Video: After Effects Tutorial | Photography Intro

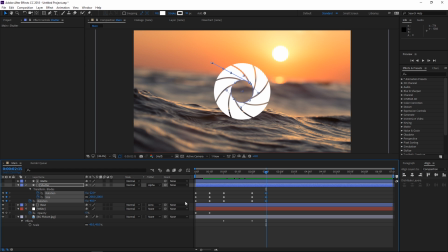(8:19)
We're gonna create another set of keyframes right here. And then by 3 seconds, we want this to go back to 500, the rotation back to 0, and this needs to go to around negative 55 degrees.
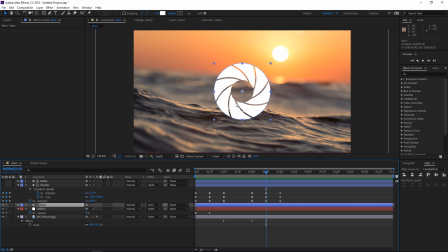(8:34)
So what we've done right now is we've animated this. And what we also want to happen is we want the shutter to fade out. So I'm gonna select the base and I'm gonna press T to show the opacity property. I'm gonna set a keyframe, and then all the way out here at 3 seconds, I'm gonna set it down to 0.
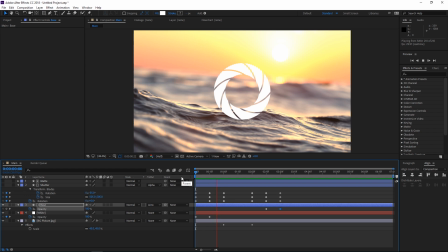(8:53)
So right now we have our blades fade out. So this is what we've animated so far.
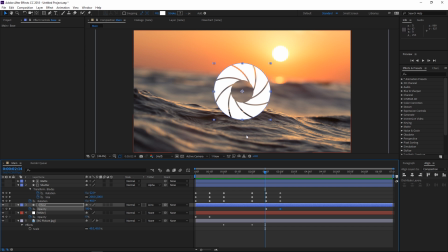(8:59)
So I'd also like the image to kind of scale down right here at this point. So I'm going to create a scale keyframe right here, and then also another one right here in the end. And I'm going to take the scale down to 35%, maybe even 34. And I'm going to select these two keyframes and hit F9 to easy ease them. So right now I'm going to open the graph editor, and I'm going to right click to show the speed graph. So I know that the shutter closes between 2 seconds and 15 frames and 3 seconds, so this is where I would like this animation to peak. So I'm going to press Shift, and I'm going to drag this handle all the way to the left, and the right one also all the way to the left. And as you can see, this is where our animation is peaking. So that should be fine, and let's preview it real quick.
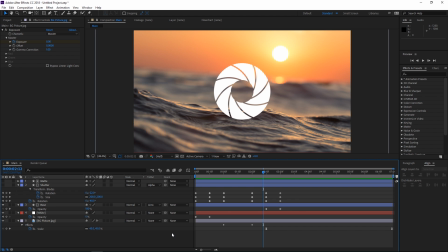(9:57)
So as you can see, that looks pretty good. So the final step to animating this would be to press U, and that's gonna close all these layers.
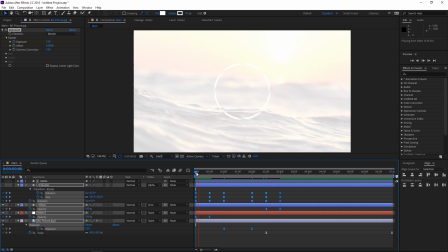(10:06)
Then I'm gonna press U again, and I'm gonna select all these keyframes, and I'm gonna hit F9 to ease them, which is just gonna make all the animations a bit smoother. And right now we only need to add the text. So I'm gonna leave an empty space for an imaginary name, and then I'm gonna type in photography.
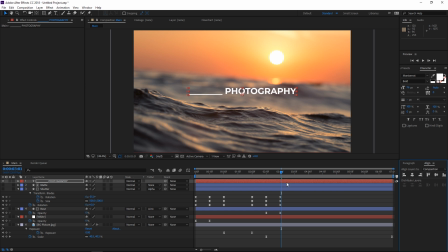(10:28)
And I'm simply gonna take this title and I'm gonna align it to the center of the composition.
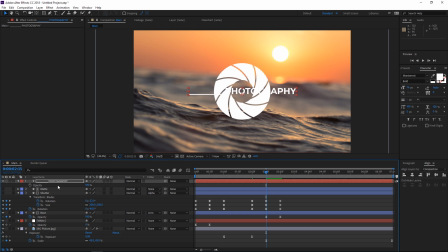(10:34)
So we're not gonna do anything complicated, we're just gonna make a fade in. So I'm gonna press T to show the opacity of this layer.
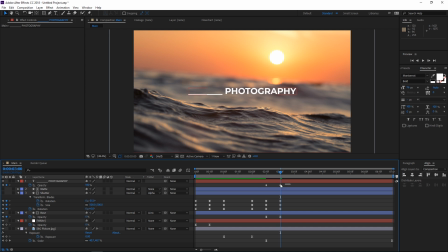(10:41)
I'm gonna set a keyframe and the value of the keyframe to 0. And then right here at 3 seconds, I want it to be at 100%.
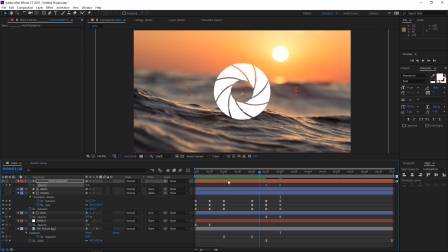(10:49)
I'm also gonna ease this set of keyframes, even though it's not that necessary.
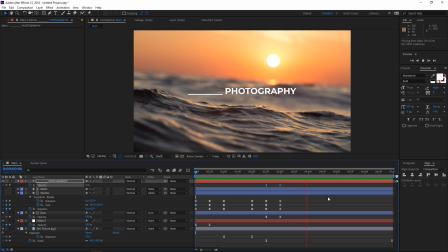(10:54)
And right now, if I preview this, you can see that we're done.
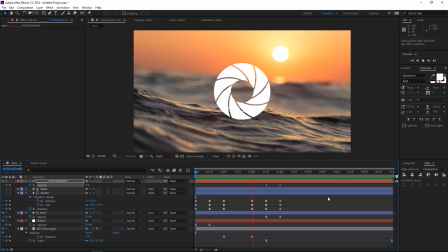(10:58)
So this, with some adjustments to make it a bit more original for yourself, can easily be used for a photography channel.
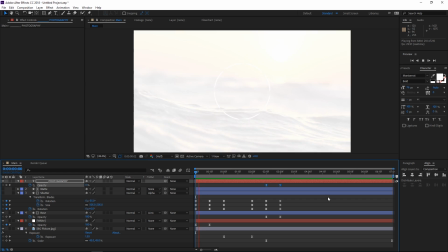(11:06)
That's it for this tutorial. For more tutorials, please check out my channel. Thank you for watching and see you next time.